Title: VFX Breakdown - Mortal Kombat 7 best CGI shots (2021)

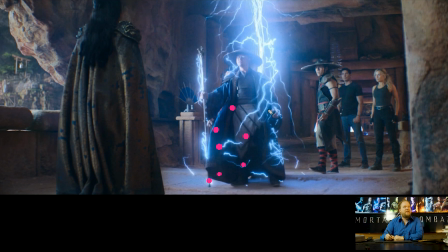(16:10)
I don't know what button I'm hitting that's making my brush so big, but I'll have to look into that. But you're generating points. And those points are randomly just popping on and off, on and off. Maybe they last a frame or two, they'd be attached to the geometry.
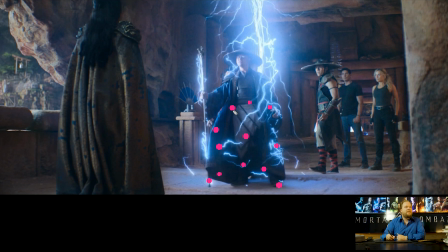(16:27)
But the whole point, no pun intended, is that these would randomly generate these electrical bursts. So it would look for what's closest and saying, okay, I'm going to search for the next one.
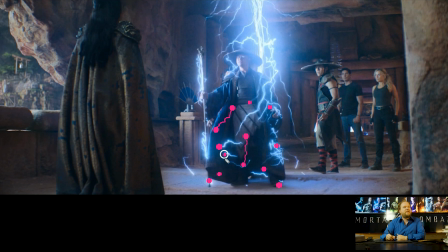(16:39)
And you're not seeing these points, but this is exactly what's happening. If I draw a point there and a point there, this is what's basically happening, is that it's scattering points around the body, and then these are firing for a frame or two, and then they'll disappear.
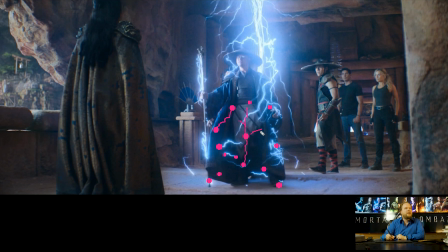(16:53)
And you could have controls to fork out even more, but they're ultimately trying to connect together. And by having these multiple systems set up, it means you have one that's just scattering, like dancing around the body. And that's more of a secondary effect to make it feel like he's part of it. It's just not some cheesy element.
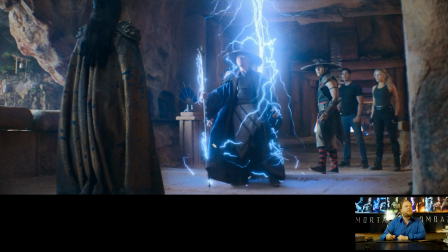(17:12)
It's moving around and it looks good. But then you'll have one for the pole. Again, I don't know what button I keep hitting. And then you've got this main kind of lightning bolt coming down. And that's the one that's meant to signal that it's kind of teleporting him.
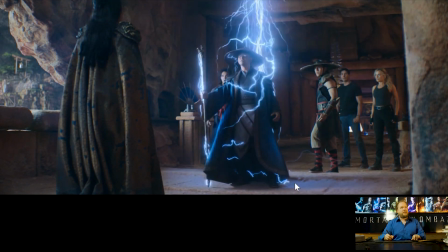(17:29)
So you can see that they kind of dance around. You know, they're just kind of like a third element.
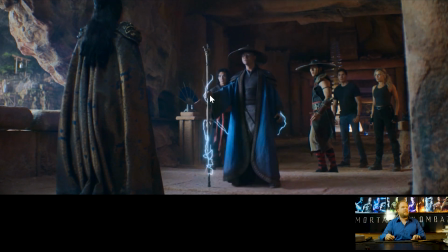(17:34)
But then you have this one here that's kind of attracted just to the pole specifically. And this guy here starts out with a lot of spread, and you're animating that spread value down. So it starts to narrow down, and then you turn it off.
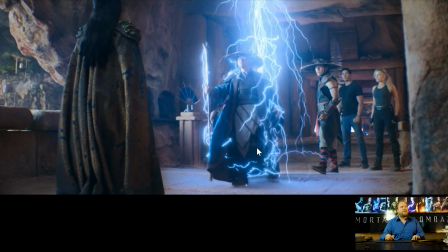(17:48)
Oh, and then from there, in terms of color, stuff like that, you're basically doing a fall-off shader. You know, whether it's Max, Maya, Houdini, whatever, like X-ray or fall-off, Fresnel.
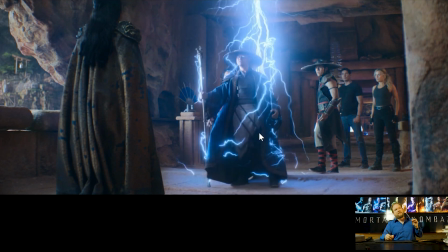(18:00)
There's different setups you can do, but you're essentially saying the center is white, and then the outer sides is going to be blue. And that way you'll get that hot center and be blue on the edges. And then when you go on a comp, you're typically adding like 2 layers of glow.
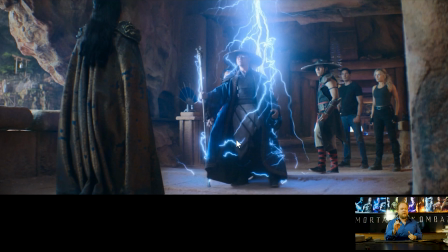(18:18)
One's going to be really focused, and it's going to make the whole thing very hot. And then the second one, which is more very soft, and it just kind of gives it that haze that's kind of lingering around it.
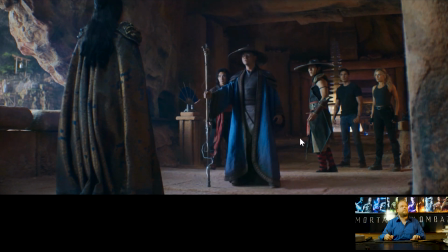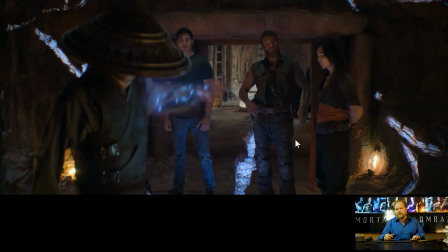(18:34)
And by the way, I've got some tutorials, at least 2, I think, on how to do lightning and electricity on my YouTube.
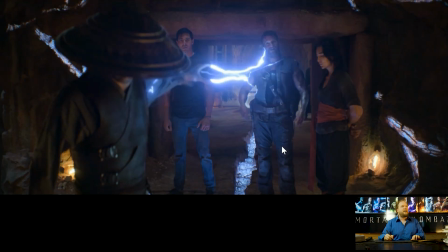(18:42)
Check it out there. So same thing here.
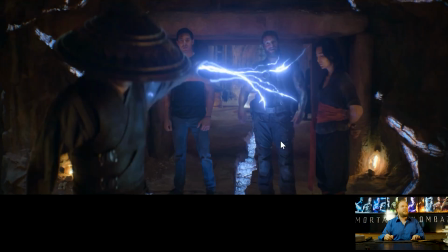(18:46)
All you're doing is you're basically saying, in fact, this is a good one to kind of point out. So all of this lightning, they all have turbulence, whatever it is, whether it's FBM turbulence or noise 4. You know, there's lots of different algorithms you can use, but all you're doing is you've got a few different,
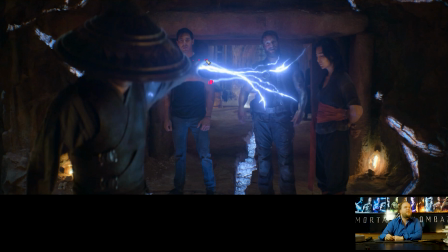(19:03)
now I wish my brush was bigger, you've got a few different points that these are coming from, but they're basically firing out to his body, which will have like multiple points or whatever. And the whole idea is that these just follow along, and what's actually happening with this is that there's a random seed that's changing over time.
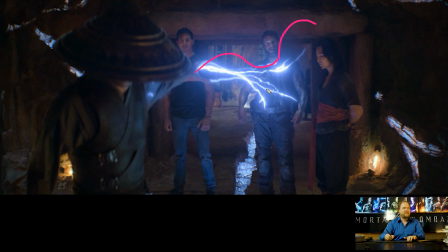(19:22)
And the scale of this is quite big, so that makes it feel like it's dancing around. If it was very high frequency, then it's going to look like that. But by having this kind of overall arch, what happens is if we look at this,
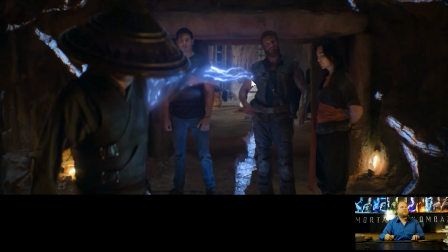(19:36)
it's such a short thing, it's literally a couple of frames, but you can see that it's starting to dance,
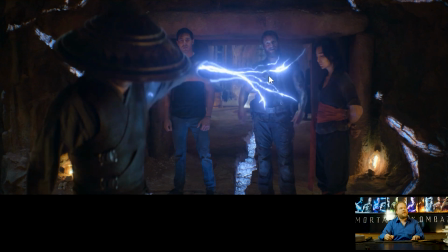(19:43)
like move downward, and then it'll change again. But that's based on the phase and the frequency of the noise pattern that's being given. So it kind of like starts to go from here to down more, And, you know, if you kept it going long enough, you'd probably see it arc up again or something.
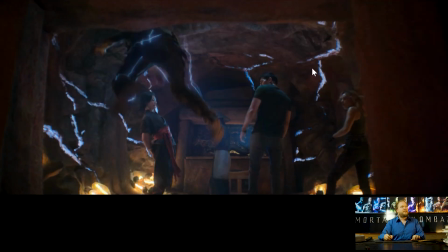(20:01)
You can see it in this shot. And I like that as multiple bursts.
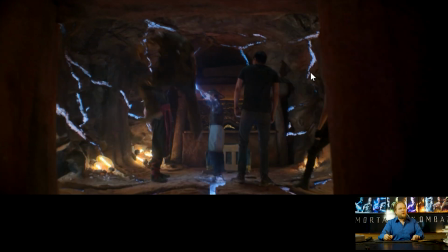(20:06)
It kind of pulses, so it's one, and then there's a second one, there's a third one.
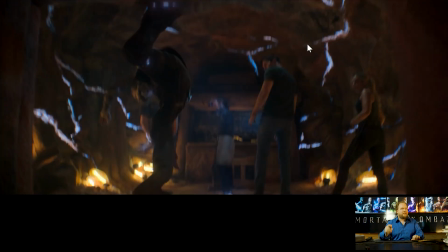(20:11)
So it's kind of like bang, bang, bang.
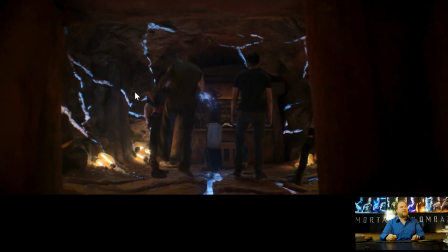(20:14)
It's kind of like a machine gun in a way, the way that it hits, rather than it just being this continuous stream,
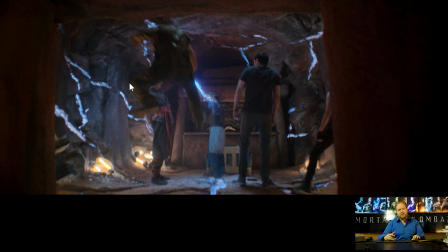(20:20)
like if you think of the Emperor or the Sith Lord in Star Wars, like that's kind of more of a continuation. Although if you can't remember the earlier ones, but I think in the later ones you definitely see it's much more kind of on and off,
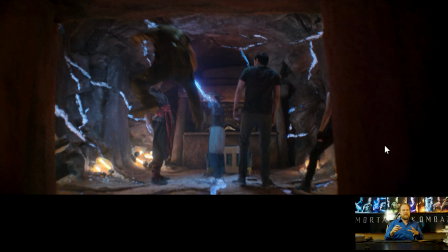(20:36)
because I feel like that staccato feeling is way more interesting and threatening than it is if it's just like putting your hands out there and firing some like
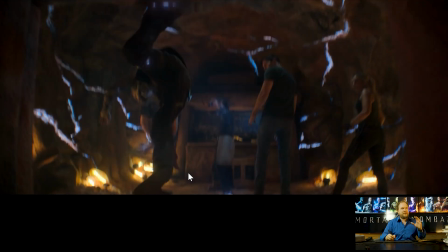(20:44)
lengthy laser beam. You want this to make it feel like it's very chaotic, very unpredictable, and it's also like repeatedly hitting you.
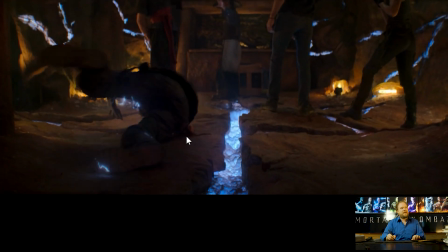(20:52)
But yeah, like you match move Kano, then you can just have all this electricity kind of like dancing around him.
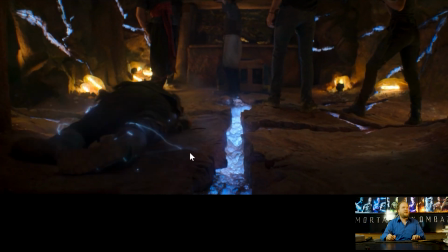(20:58)
You can see, like, these two frames here is a good example where you see it kind of forks out onto the ground. You're not doing that manually, it's just you have all these points on the ground. And again, like, check out my tutorials on doing this, because that's exactly what we do.
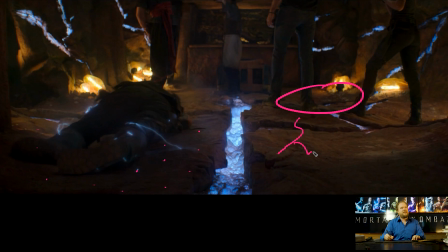(21:12)
I have like a ship taking off, and it's kind of like lightning's kind of dancing around the ground and everything, and that's exactly because you're setting it up to say, hey, find me a point, you know, or find me a point over here.
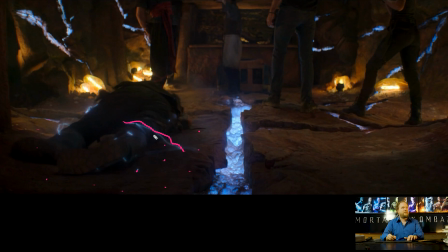(21:27)
And in this case, it's here, you know, and then the next frame it might snap over here instead, and that's kind of like the setup that you would do for it.
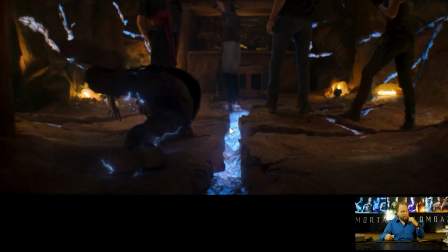(21:37)
And then you got some like fluid sim just to make it feel like he's burning. And again, the more these throw dust and stuff like that in there, it just kind of ties everything together.
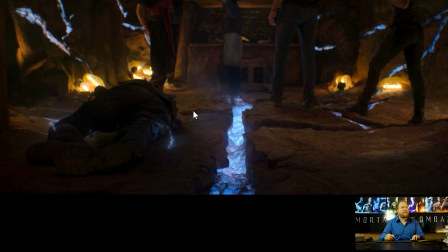(21:45)
It also works out well with the glow because it kind of helps justify, or not justify, but it helps tie it all together.
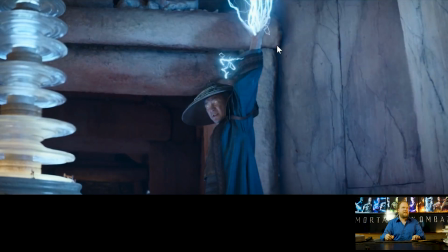(21:53)
So I think the idea here maybe is that he's actually kind of recharging and then he's redistributing that energy.
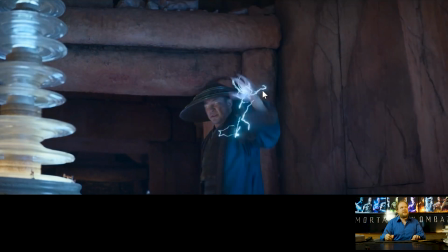(22:00)
Could be wrong, but this stuff's fun. These days it's a lot easier to do this stuff.
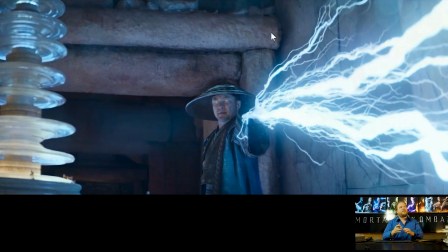(22:07)
I've kind of been slightly obsessed with lightning and electricity just because it's been hard. Like back in the 90s, no one could do fire and smoke and explosions very well, so that was my obsession.
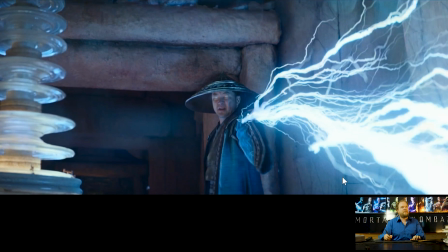(22:19)
And for a while there, this became my obsession just because of that exact reason, trying to build a good system that worked.
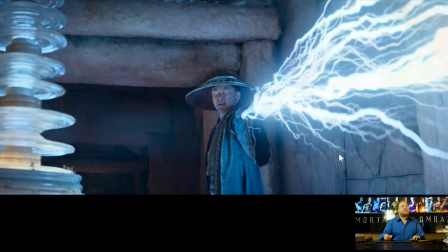(22:28)
And these days, it's a lot more easier. So, not to kind of like beat a dead horse,
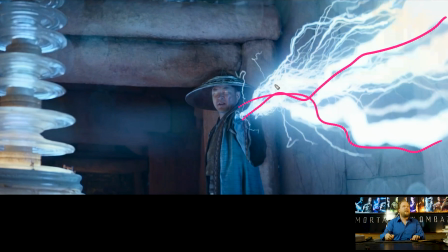(22:33)
but you can see that these are the main pattern, but then you can see that there's these other ones that are kind of like waving off. Those are the secondary ones that I'm talking about. So, having those in there, it means that you're littering a lot of stuff around that's kind of all over the place.
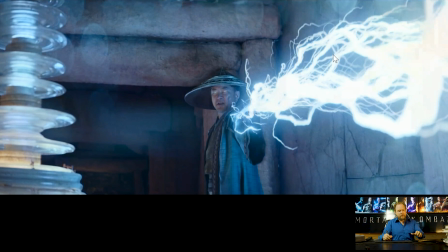(22:49)
But this main area is really focused like a laser beam. It's doing its thing, and then the other stuff is kind of there to kind of detail it out, but they're all secondary.
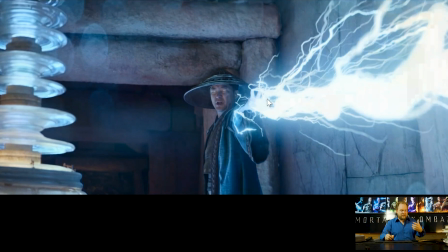(22:57)
They're all essentially sub-forks that are happening.
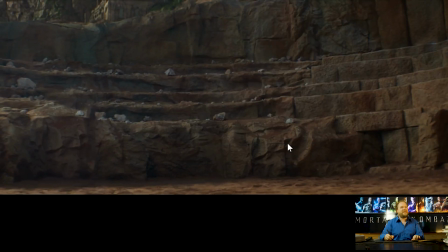(23:04)
So at this point, like I've got plenty of this, but it's going to be the same gag over and over and over.
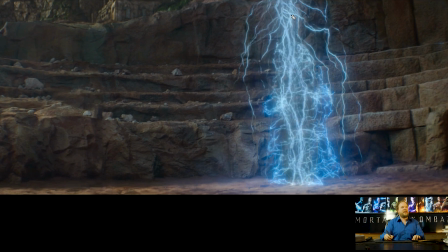(23:11)
So hopefully this actually kind of points it out, because it's funny that one's really desaturated, the other one's really saturated. But you can see main fork going down here, and then all the sub forks are telling it to go off in this direction.
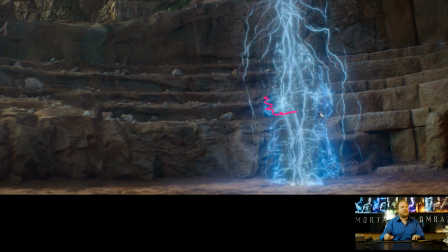(23:29)
But then you have this other element which is more horizontal, which is what he's walking through to kind of symbolize that he's just teleported in.
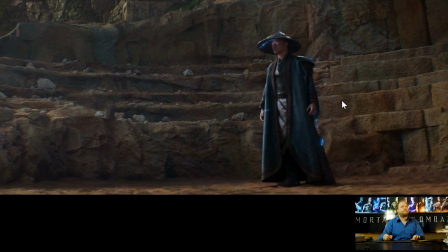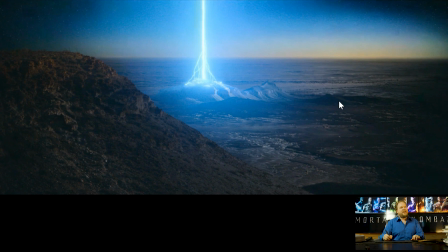(23:45)
Oh yeah, skipped over that sky beam. So no Warner Brothers movie is complete without a sky beam. So in this case, it's actually kind of tricky to do a shot like this technically, just because
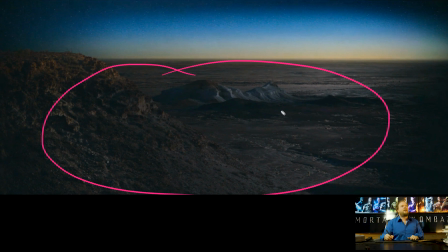(23:59)
this is all shot on location, and this is all somewhere in Australia. It's some mining area, so probably Western Australia, something like that. And then I'd say that this area up here is a matte painting.
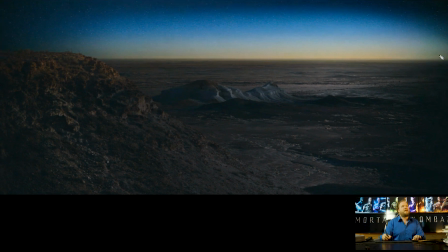(24:15)
Could be, nice stars and dusk and everything, but I'd imagine it's a matte painting, but this is all captured in frame.